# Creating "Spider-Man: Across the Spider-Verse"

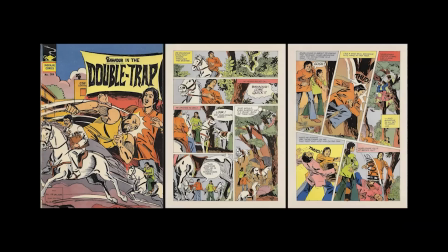(32:59)
They're doing the same technique, and yet they're doing it their own way. Their printing standards might be a little more laxed back in the day. And so you're getting a lot of sort of off-registration, things that we can leverage for storytelling, but also just their color palettes, what the world looks like and feels with them, that more calligraphic style of
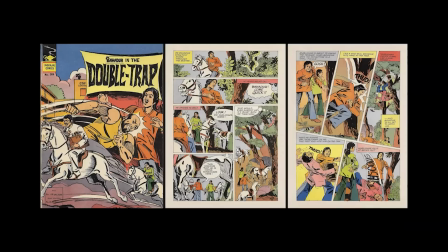(33:19)
ink work, just that comes from their culture. We want to accept and explore and celebrate everything that made them different.
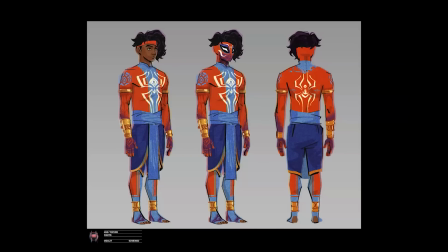(33:27)
And we bring that into the rendering of the character, that sort of extreme offsetting, the larger dots, because the printing isn't as good. The fact that they always seem to be on different paper stock, which I found to be wildly fantastic. And so even Pav, our Spider-Man India,
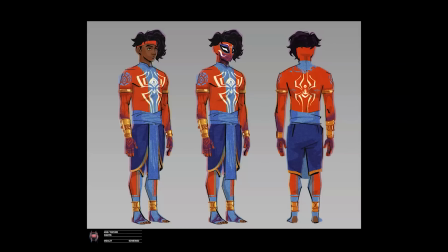(33:45)
has different paper stocks for different part of his suit, and we would take that throughout the world.
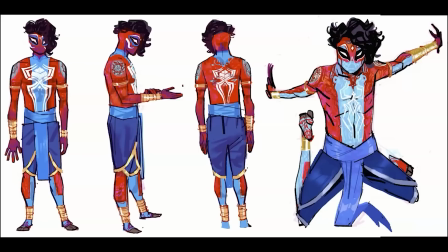(33:53)
Our incredible designer Jesus did these really expressive designs of the character and really started to bring him to life. And we worked with people in the Indian community and comic book artists, and just people within the community as well as I mean, the hundreds of people on the team that are Indian, to make sure that this character felt authentic.
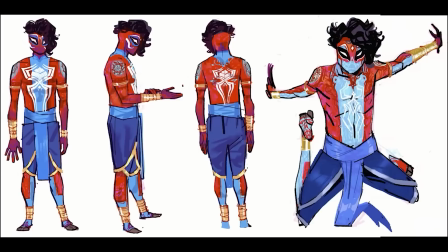(34:12)
It wasn't a parody of anything, but something that would be a true representation and a celebration of this character.
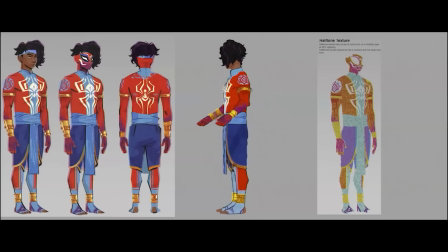(34:21)
We didn't turn the volume down on this one.
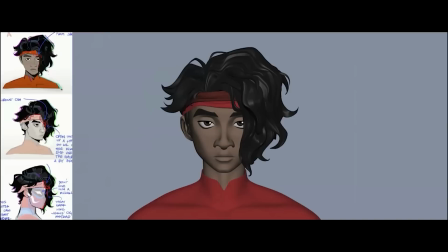(34:26)
This is actually our final model of Pavitra right here, and you can see his hair and his costume.
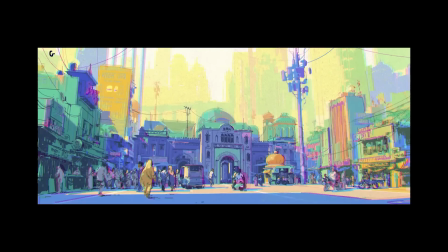(34:34)
And then this was a really amazing piece of art that I feel like you guys landed on, that ended up being our guide for the look of the world. Yeah, we were exploring the world a lot, the world of Mumbattan, and Zach Bretz, one of the artists from the first film, had now come back onto the second film and really nailed this style, this idea of the off registration, the misaligned
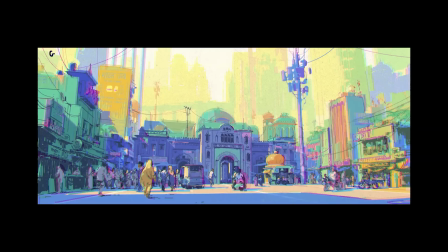(34:55)
line work, the plates, you know, comic books, everything that's printed is printed in these series of plates. You have your cyan, magenta, yellow, and black plates. Well, here somebody knocks the table a little bit, or the plates have been misaligned, and you get this great misalignment.
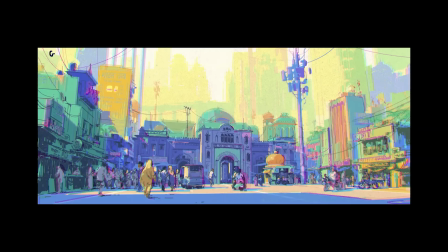(35:11)
Michael spoke about depth of field. Oh, yeah. Depth of field. Depth of field is this thing that doesn't exist in comic books because you don't really need it. But to tell a story cinematically, we do. And so looking to the comic books and seeing that extreme off registration as a way of defocusing the background.
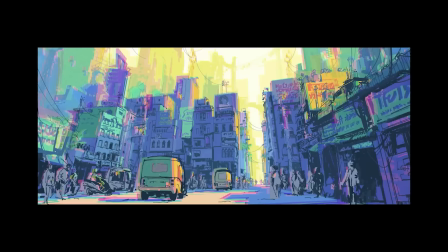(35:30)
And just like we did in Gwen's world and Miles' world, we have to reinvent filmmaking techniques every single time with every world. And we poured over these paintings, breaking them down. What are we looking at here? How are we going to do this? Look how the buildings simplify the background to the overexposed sky.
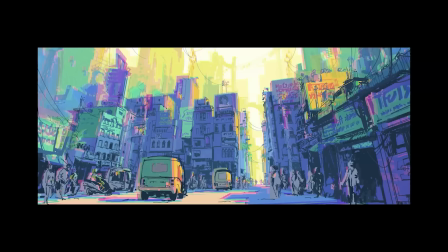(35:48)
Look at the color in the delimiter between the shadow and the light, and how the line work gets really thick close to camera and thin as it goes back. So lots of things for us to analyze and figure out. And so we're executing well on our first principle, which is paying homage and the experience the audience has with the comic book.
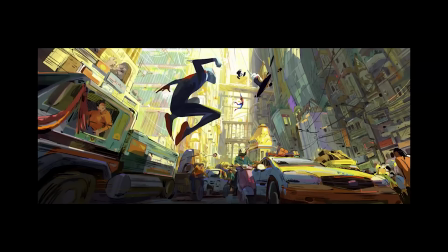(36:05)
But now let's talk about what is Miles's point of view, POV of this space, right? This is a whole new exciting world. He didn't even know you could really travel through the Spider-Verse or what it would be like to go anywhere. Mm-hmm. And now he's in this New York meets Mumbai. Crazy amounts of traffic, skyscrapers on top of skyscrapers.
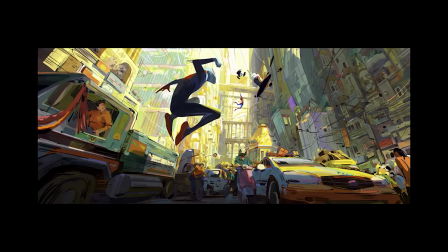(36:24)
It's a dizzying array. The experience from Miles is overwhelming, and the details are almost too much to take in.
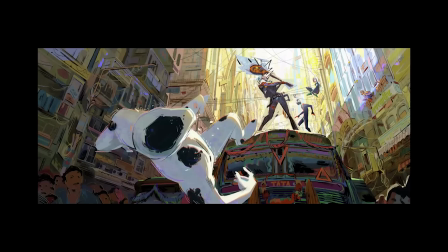(36:31)
And so we wanted to put that even into the design, the overlapping colors, the head on a swivel feeling. What does that look like? And that's what we're trying to represent here by taking all those principles and layering and making it feel that feeling of overwhelming.
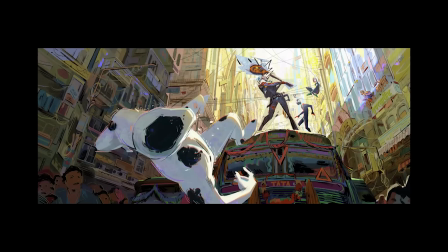(36:49)
Well, that's what the audience needs to have, and that's what we're going to create on screen.
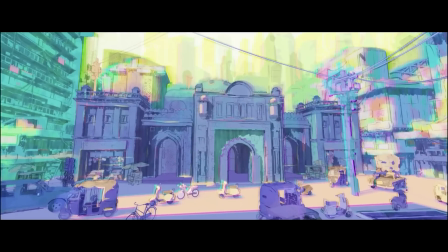(36:53)
And here you can see a very early test shot that we did of this marketplace in Mumbattan before we had animation, before we had final models. It was really just taking that painting and trying to recreate it. That's always the first thing we do.